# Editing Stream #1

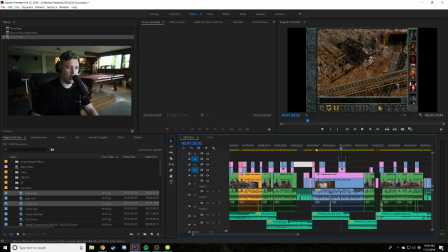(17:24)
Then once I'm done with that, then I'm basically going through it chronologically from start to finish, kind of skipping shit if it's a little bit hard, and then going back and just constantly passing through it,
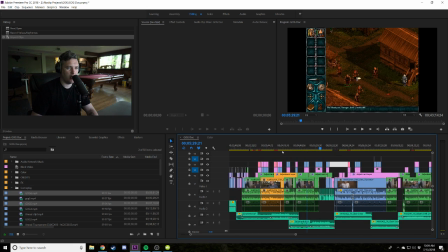(17:34)
putting in B-roll, like going, oh, we need like footage for this game here,
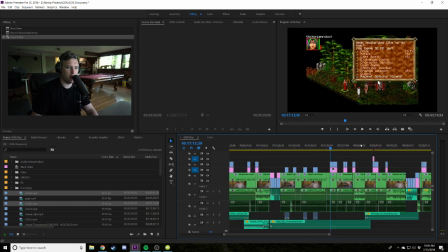(17:38)
or like this footage, I'm using too much of Realms of Arcania, so we should do something else.
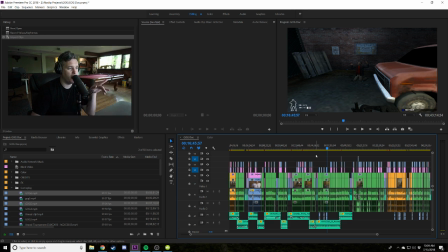(17:44)
And while I'm doing that, I have a document open on my other screen, which I'm essentially just writing notes in. And then when I get bored of editing, I shut down Premiere and I open up, whatever game I need capture from.
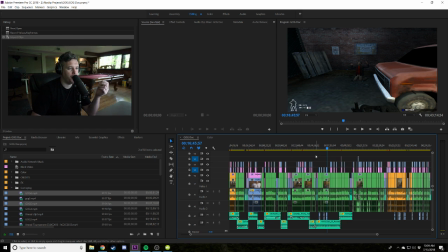(17:57)
I use Shadowplay, record a bunch of footage of that, or go film something, or just like constantly like keep momentum. Because the problem with these things is these documentaries take forever to put together, and it's all about retaining that momentum. At the end of the day, it's really important to me that I feel like I've done a lot of work.
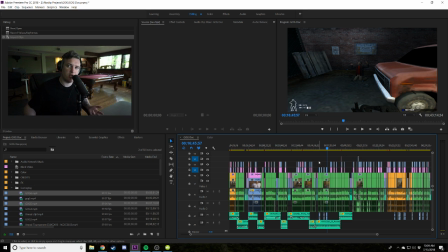(18:15)
Kind of what form that work takes doesn't matter so much, but just for my like momentum, because the entire project at this stage of the project rests on my shoulders, and my speed is the most important thing to ensuring that it gets done properly.
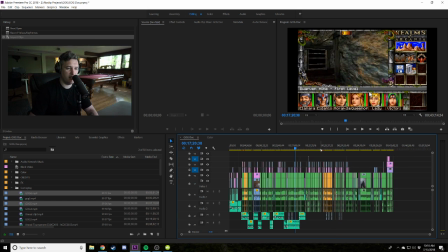(18:30)
So I'm basically just going through it. So this is the result of about 4 days of proper editing. I was on holidays last week in Rehoboth Beach, and I did I got the interviews timeline complete, just in my downtime, and then on Monday and Tuesday I spent a good time doing the script and putting in the VO,
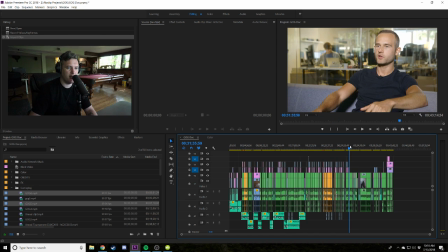(18:47)
and I'm basically up to about here. I'd say this, what are we, 31 minutes? I'd say this whole section, 0 to 31, is probably 95% complete. The the last thing I start to do is the music.
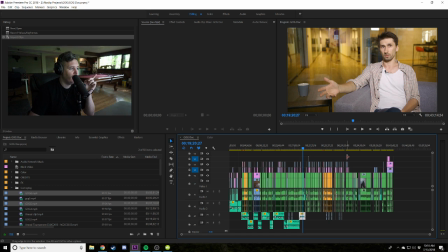(19:00)
Start to add in the music, which will be interesting on YouTube to see if I get copyright strikes now that and then I'm streaming all this audio network music without
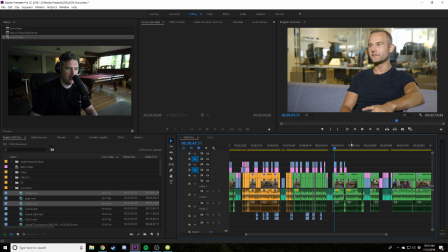(19:10)
I technically don't have licenses for it yet, I guess, because I usually do the licenses an hour before they go live on YouTube, just so I have it all timed up.
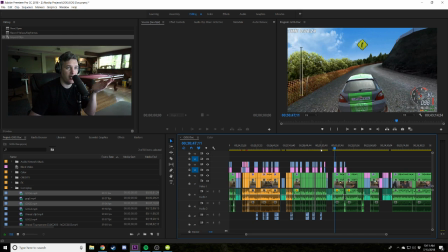(19:18)
Because what'll happen a lot of times is like 6 months from now, I get an email from Audio Network saying, oh, there's a copyright flag on this song, like an automated thing from YouTube, and I just have to go back, reference the old where the order, and they give you a YouTube monetization code, which is basically just like a bunch of gobbledygook words that they can, if you post it,
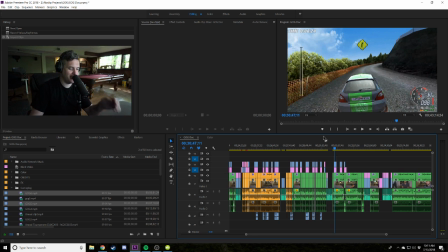(19:36)
they can reference it back to the order, which is pretty crazy. So that's why I kind of buy it really last minute. We got some questions. Are you worried the more screenshots of edit timelines you post, eventually people will be able to decode hot exclusive secret project?
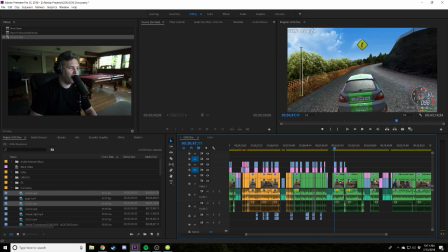(19:50)
Whenever I post anything, Giant Frying Pan, which is a great name, I hope you play PUBG, I'm pretty careful about.
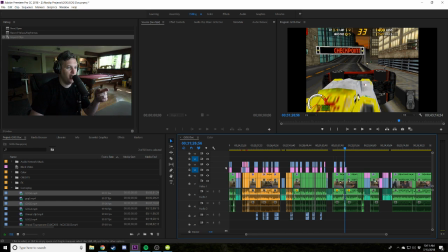(19:59)
A lot of times what I do, because you'll see the screenshots, like they'll have this window here, but they oftentimes won't have this bit up here, which is where the title of the doc is. So also, like, you go out far enough, it's like, what the fuck is that?
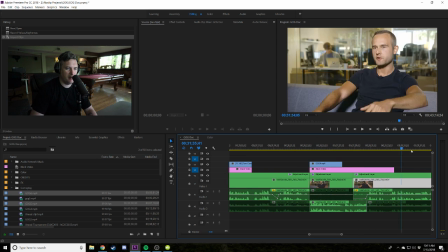(20:11)
Also, like, Jeremy's footage is all like we coded a little bit, so it's WARSAW.
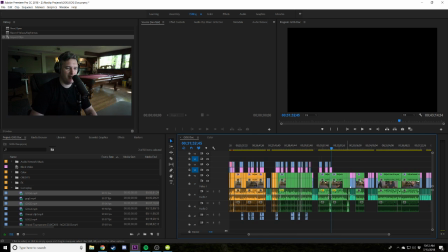(20:20)
Warsaw 06. So you can, if you go out, you can probably see it there. By the way, this is what Jeremy gives me.
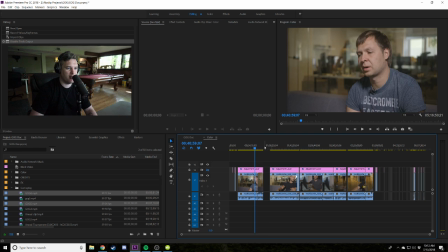(20:26)
This is the color graded project. So this is everything we shot without color grades. This is how he shot it. We actually don't use this guy in the interview at all. I didn't have time, or didn't have space for it. And we barely use this other guy. Hit this guy. He's in the credits actually. Most of it is just these four gentlemen here.
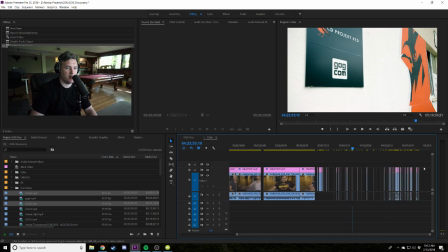(20:47)
But this is the footage he gives me, and then this is, he puts adjustment layers on everything so I can see what he did.
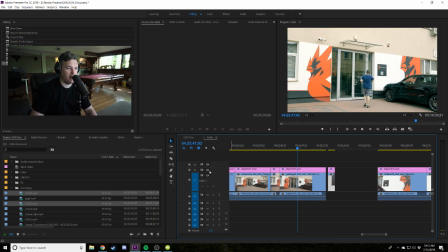(20:54)
So that's the when it's shot, and that's once it's been color graded. And probably the stuff in downtown Warsaw is the most impressive.
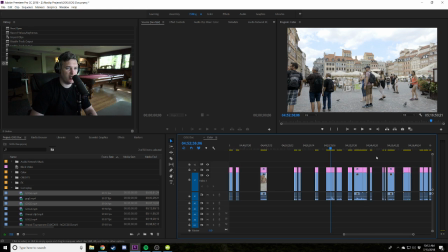(21:02)
It's not usually this fragmented out. I actually made a new project folder for this so I could pull all the footage from our Witcher project in as well. So like that's how that was shot. He brightened up the sort of midtones, got a lot brighter there.
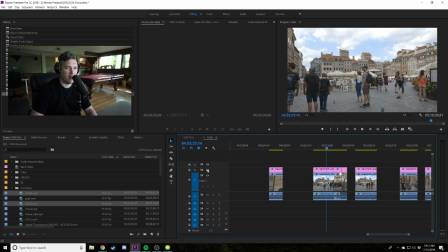(21:15)
I think he brightened up the sky as well, took a little bit of the edge out of that blue. So it wasn't the focal point, so I kind of drifted into the background. You're focusing on the buildings, which is really good because that's some high contrast stuff there.
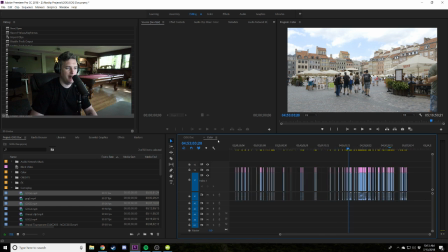(21:27)
Usually that'd be really nice, but you kind of want to focus on the buildings there. So I use this as like a little, sort of like a tray.